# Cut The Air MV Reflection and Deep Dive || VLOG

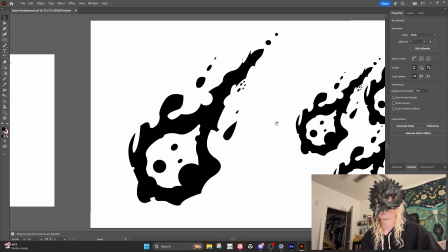(4:07)
I was just thinking a lot about, FF7, and I've always been very inspired by the logo art in Final Fantasy.
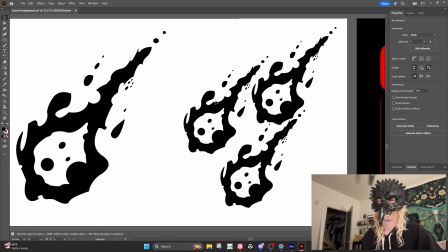(4:13)
It's just really beautiful, cool looking logos.
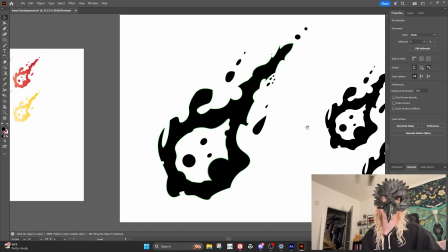(4:19)
So I was like, this is like my personal tribute to Final Fantasy VII.
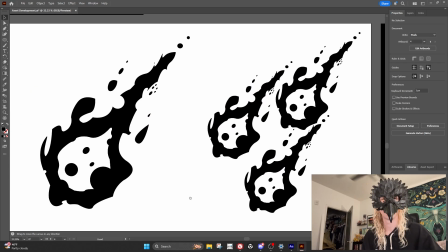(4:23)
I was thinking for this video, I was thinking a lot about cyber dystopias and ecological disasters, and FF7 like really matches up with that.
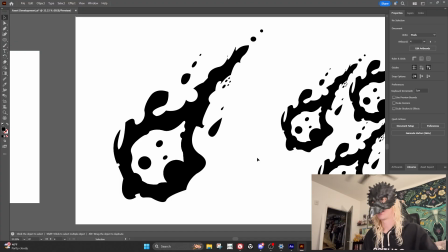(4:32)
And so I actually have a sketch of this in my sketchbook, and basically I just used,
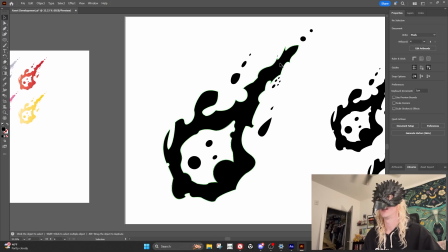(4:39)
the pen tool and the shaping tool to go in and just kind of make it perfect.
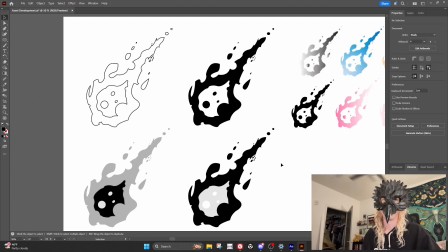(4:46)
And here I was brainstorming, what colorways I wanted to use. There's some really cute, colorful, and texturized versions here.
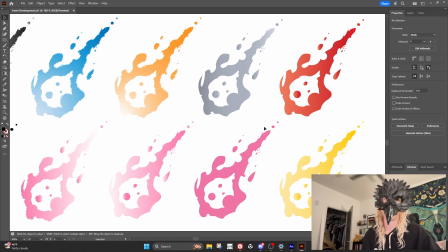(4:54)
I didn't end up using these at all, but You know, maybe they'll end up on a sticker sheet or something.
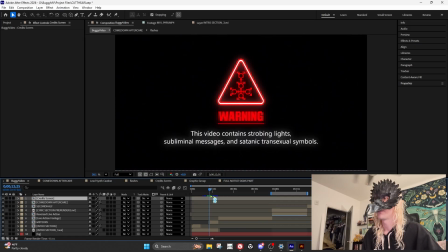(5:00)
I moved it into After Effects. In the final version, this is what it looks like.
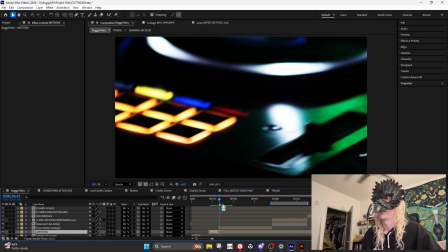(5:09)
Very cool. This is, you know, here's the 3 group. I was really happy with how this like intro logo ended up looking.
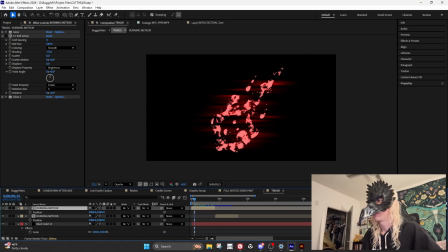(5:18)
For this first section, what's going on here is we have the shape.
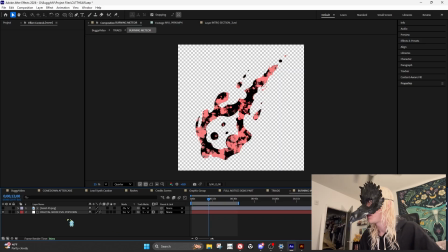(5:24)
And overlaid inside of or on top of the shape is what we call a fractal noise map.
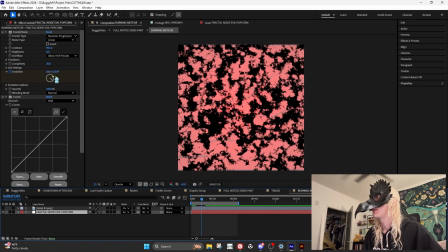(5:32)
You can, you know, do a lot of shit to it to make it look like this. There's like all kinds of effects on this. This is a dynamic, progressive,
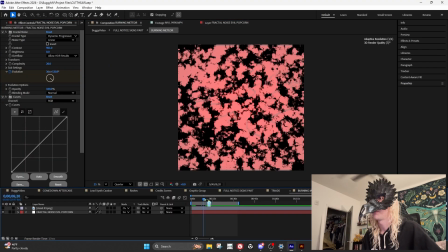(5:42)
linear fractal noise map with an evolution animation.
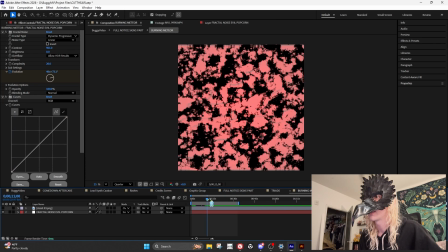(5:48)
So it's kind of just constantly changing. And I have it going really fast.
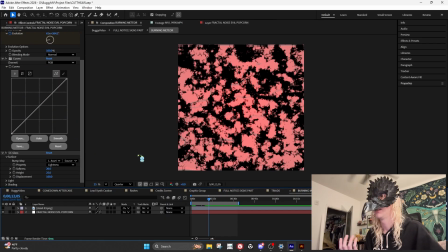(5:52)
And I also have this glass effect on it to give it this kind of red overlay.
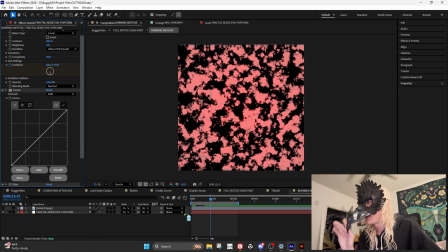(5:58)
And there's like a little bit of glass texturizing there. And then that is track matted onto the logo,
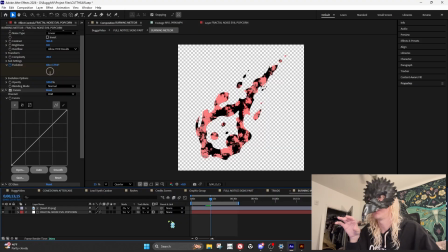(6:05)
which basically just means that the map is only going to show up where the image is. That makes it look like this. Very cool. I was thinking, obviously, it's supposed to kind of evoke flames, but I didn't want it to be too literal. And I like, you know,
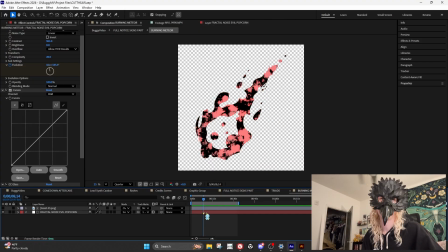(6:25)
I think we kind of get the feeling of burning without it actually literally looking like a burning ball of fire.
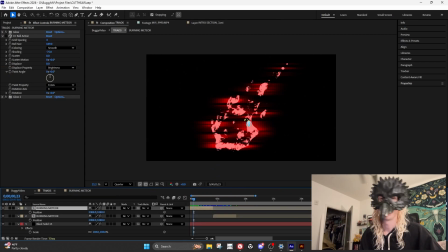(6:32)
And then on the next kind of composition layer, I added this glow effect. And the glow effect here is actually only glowing left and right. So it kind of gives it this cool cyber feeling.
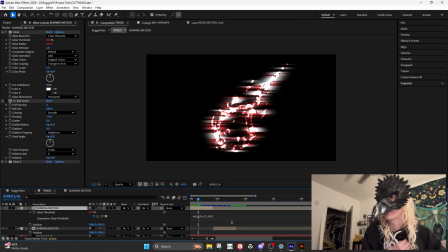(6:49)
This is called an expression.
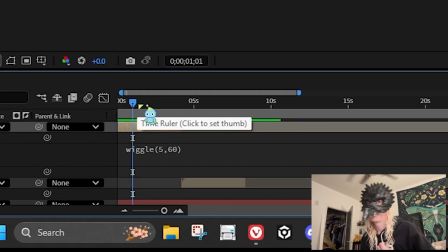(6:52)
So if you want to save a lot of time in After Effects, you basically want to
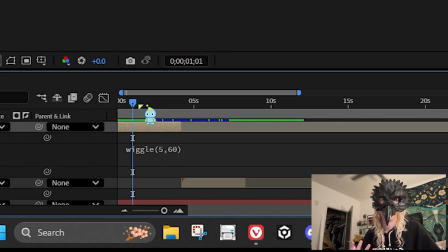(7:00)
program certain things to happen. So instead of you'd usually use keyframes if you're doing something very simple, but if you kind of need something to happen a lot and you don't want to literally program every single frame exactly what you want,
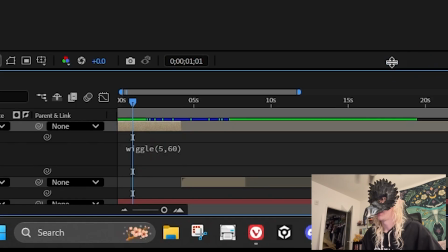(7:17)
you can use expressions. And this down here is an expression. I'm kind of a basic expression user.
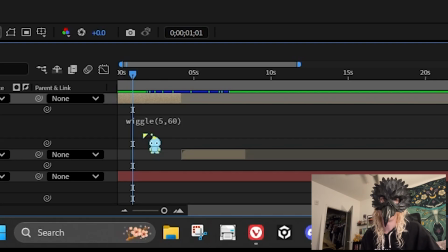(7:24)
I barely remember. I mainly just use like wiggle. This is wiggle. So this first, so basically you have to write these in under the effect.
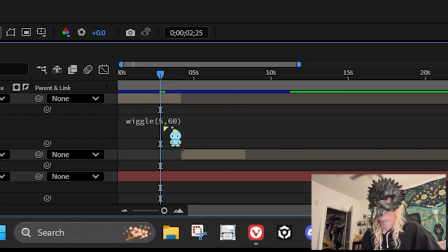(7:36)
And the first value, 5, is the amount of times that the value is going to change. So the value that's changing here 5 times per, what is it, per second? I'm pretty sure it's per second, is glow threshold.
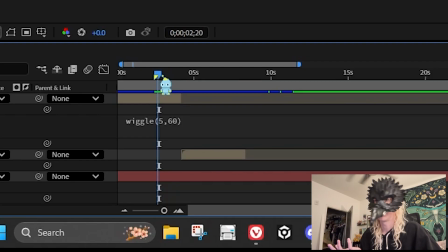(7:51)
So that's, you know, that's just kind of manipulating what the glow is looking like. So 5 times per second, we're changing the glow threshold. And the second value is the amount that we want to possibly change it in any given direction, but it's going to be random.
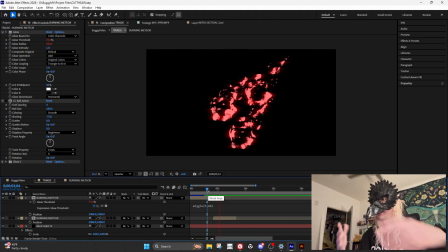(8:07)
That's kind of what's making it flash and giving it that wiggly effect. And I use the wiggle expression all the time.
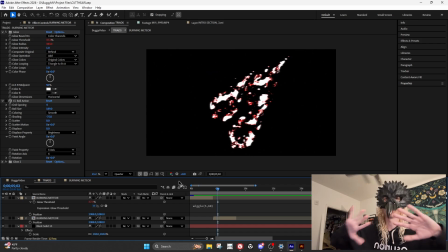(8:13)
It's like just a really easy way to like randomize things and like animate them to have a lot of life.
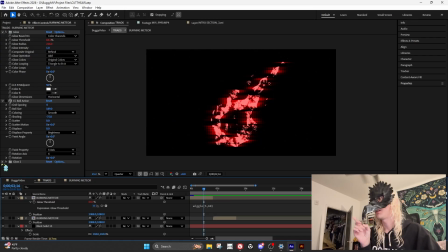(8:18)
There's actually multiple glow effects on this that are all different aspects of each glow effect are wiggling in different ways. So it gives it a lot of all this like dimension, and sometimes the color like really like, oh yeah, like this frame. I love this frame. Like you can see here, the color sometimes just like totally blows out.
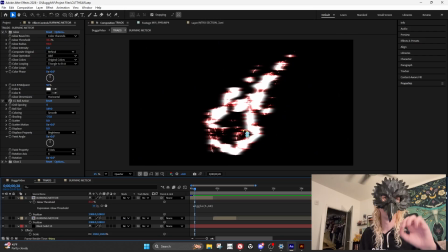(8:37)
And I think that that is really important, like having those moments of extremes visually in the details and in lighting are kind of what helps it feel cyber to me.
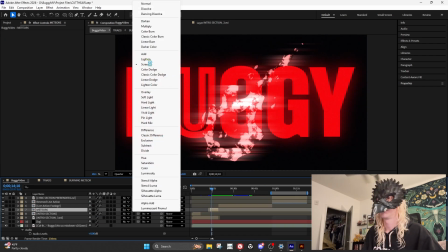(8:50)
We use the screen blend mode to kind of layer it on there easier,
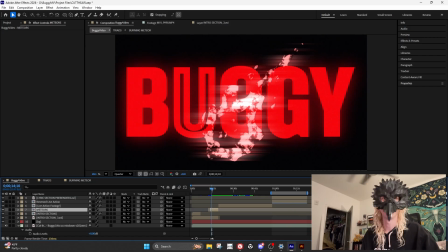(8:55)
and it gives it a little bit of transparency, which makes it look cool and cyber.
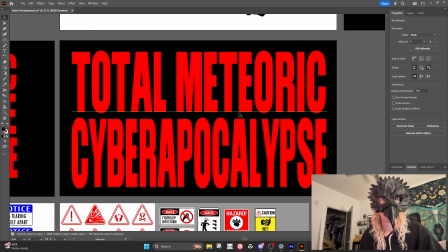(9:01)
Let's keep looking at assets. Total Meteoric Cyber Apocalypse, it's kind of like if I could condense like the visual concept of this music video down into one phrase.
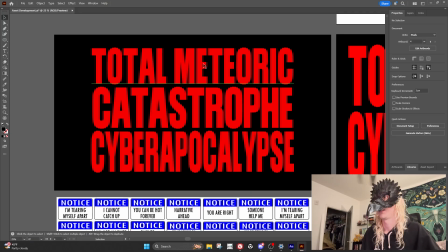(9:13)
I was also considering using Total Meteoric Catastrophe Cyber Apocalypse. It just didn't look as good visually. It's like, this is just more readable.
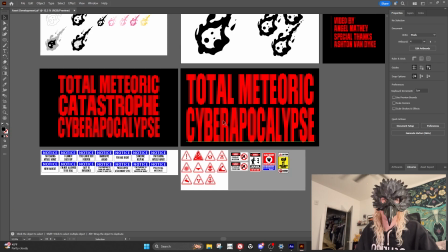(9:24)
Sometimes it's better to be more brief.
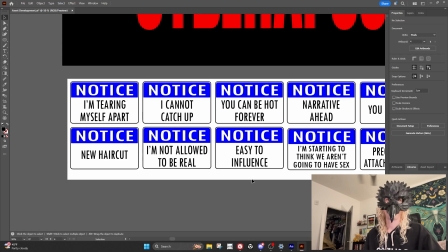(9:28)
One major visual inspiration for this video, obviously, is the concept of warning signs,
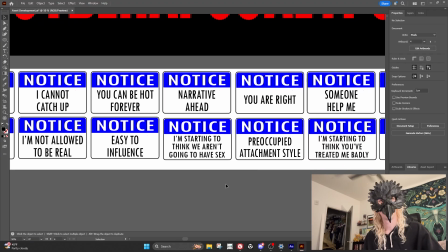(9:35)
or red flags, or you know, hazard notices. And I was thinking and looking at a lot of like, just like utility, like road signage, or stuff that you would see in like on a construction site, or, you know, this kind of
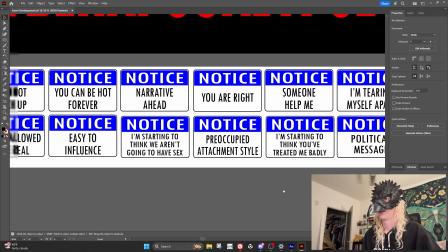(9:57)
somewhat innocuous graphic design that we all see every day that we don't really ever think about.
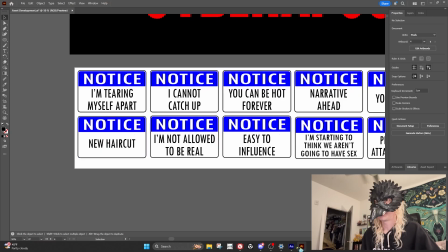(10:04)
And I was, in order to make that the strobe, this like cool like strobe signage part of the video,
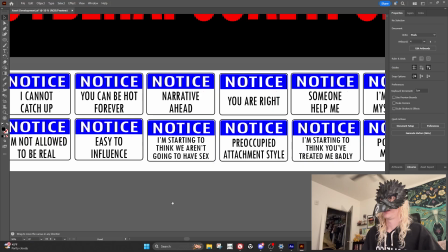(10:13)
I just like made all these, and these are all from my sketchbook.
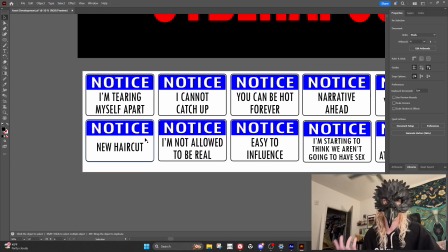(10:18)
I just like would think of phrases throughout the day that I thought could
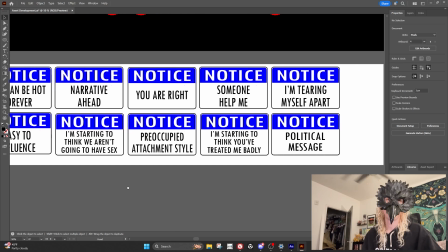(10:24)
be relevant thematically, or at least meeting the emotional temperature of the song and kind of how I felt about it.
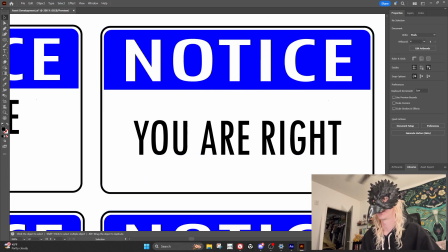(10:33)
I love Notice You Are Right. This is like, I can't even explain what this means to me.
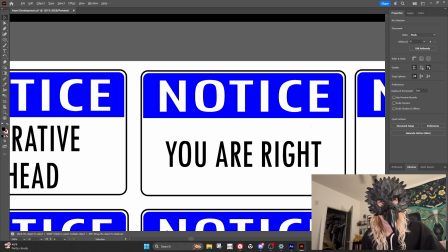(10:42)
It's a really powerful phrase. You are right. It's very powerful.
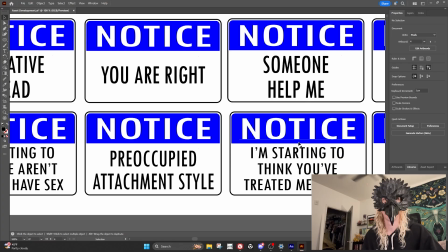(10:46)
It can do a lot of things, good or bad, to say that, or for someone to say that to you,
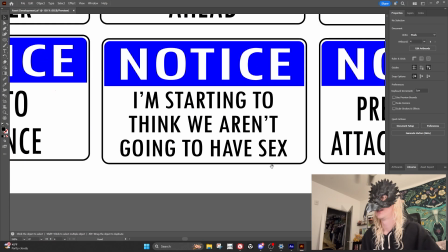(10:52)
or for you to say it to yourself. My friend really likes Notice I'm starting to think we aren't going to have sex.
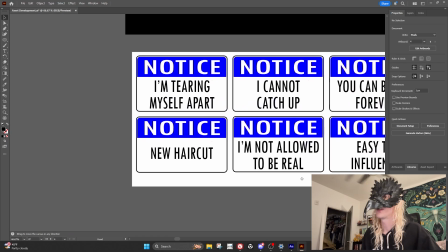(10:57)
It's pretty funny. Notice New Haircut is also is kind of a winner.
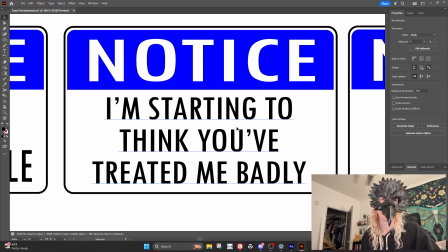(11:02)
Sometimes you don't really need to make a diary entry or a journal entry. You can just write down one phrase that sums it all up.
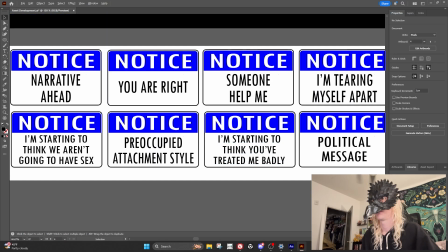(11:09)
And this is one of those for me. So I was really inspired by caution signs.
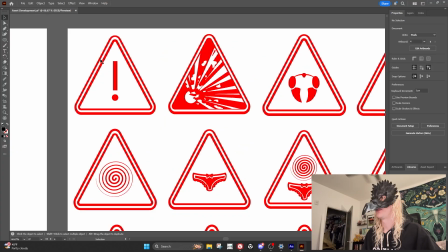(11:15)
This, I love this basic caution sign.
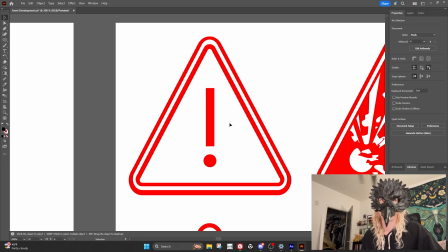(11:19)
Shout out to all the cool Tumblr blogs that I got inspiration from for these like hazard symbols.
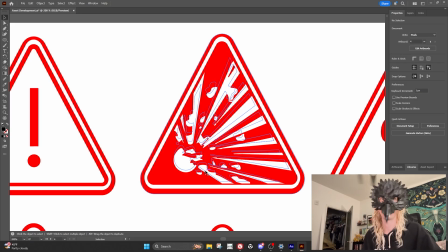(11:24)
This is a real hazard sign. This is an explosion hazard sign, which is very fucking cool.
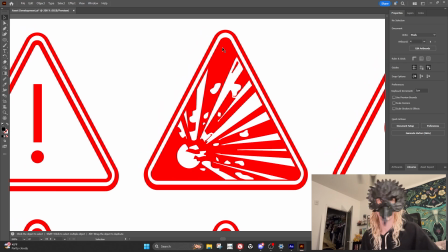(11:30)
So I didn't design it, but I did make this. I did make this SVG file of it.
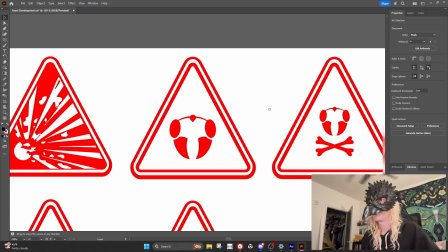(11:35)
This is our buggy caution symbol. This is death buggy caution.
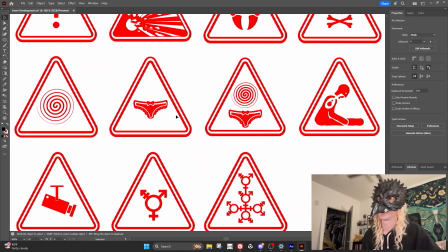(11:40)
This is our hypno, sissy, and sissy hypno symbols.
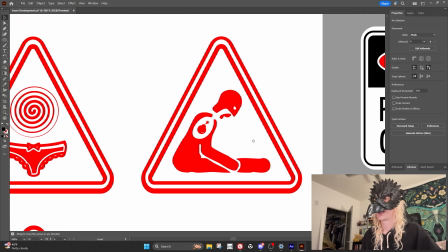(11:46)
This is kind of a kit bash one that I made.
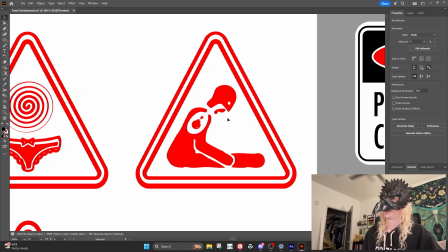(11:48)
This originally was a hazard symbol for breathing in toxic gas.
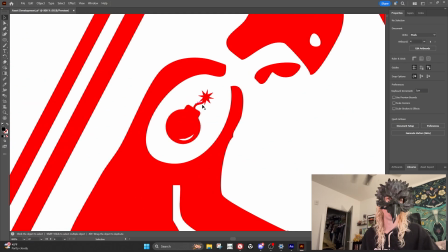(11:56)
I found this little bomb SVG, and I thought it would be funny if maybe he had a bomb inside him instead.
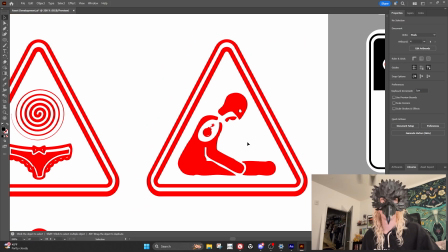(12:02)
And I thought that kind of matched the emotional tone of the video a little bit more.
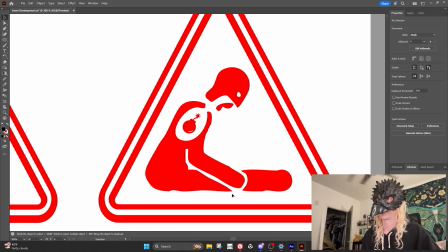(12:07)
I'm really partial to this. I really like this one. Like, he kind of creeps me out.
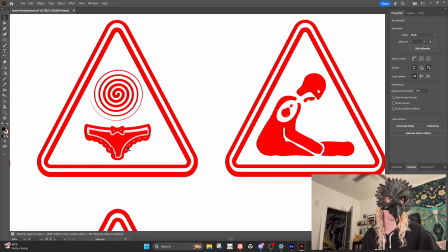(12:10)
This one was made, and some of the like this like little panty SVG were kind of just made from like kit bashing,
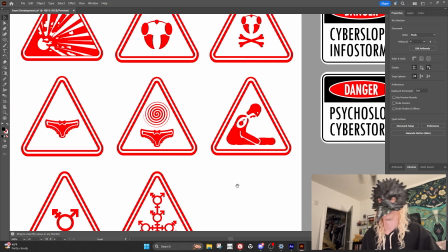(12:19)
stuff that is just out there on the internet, free to use.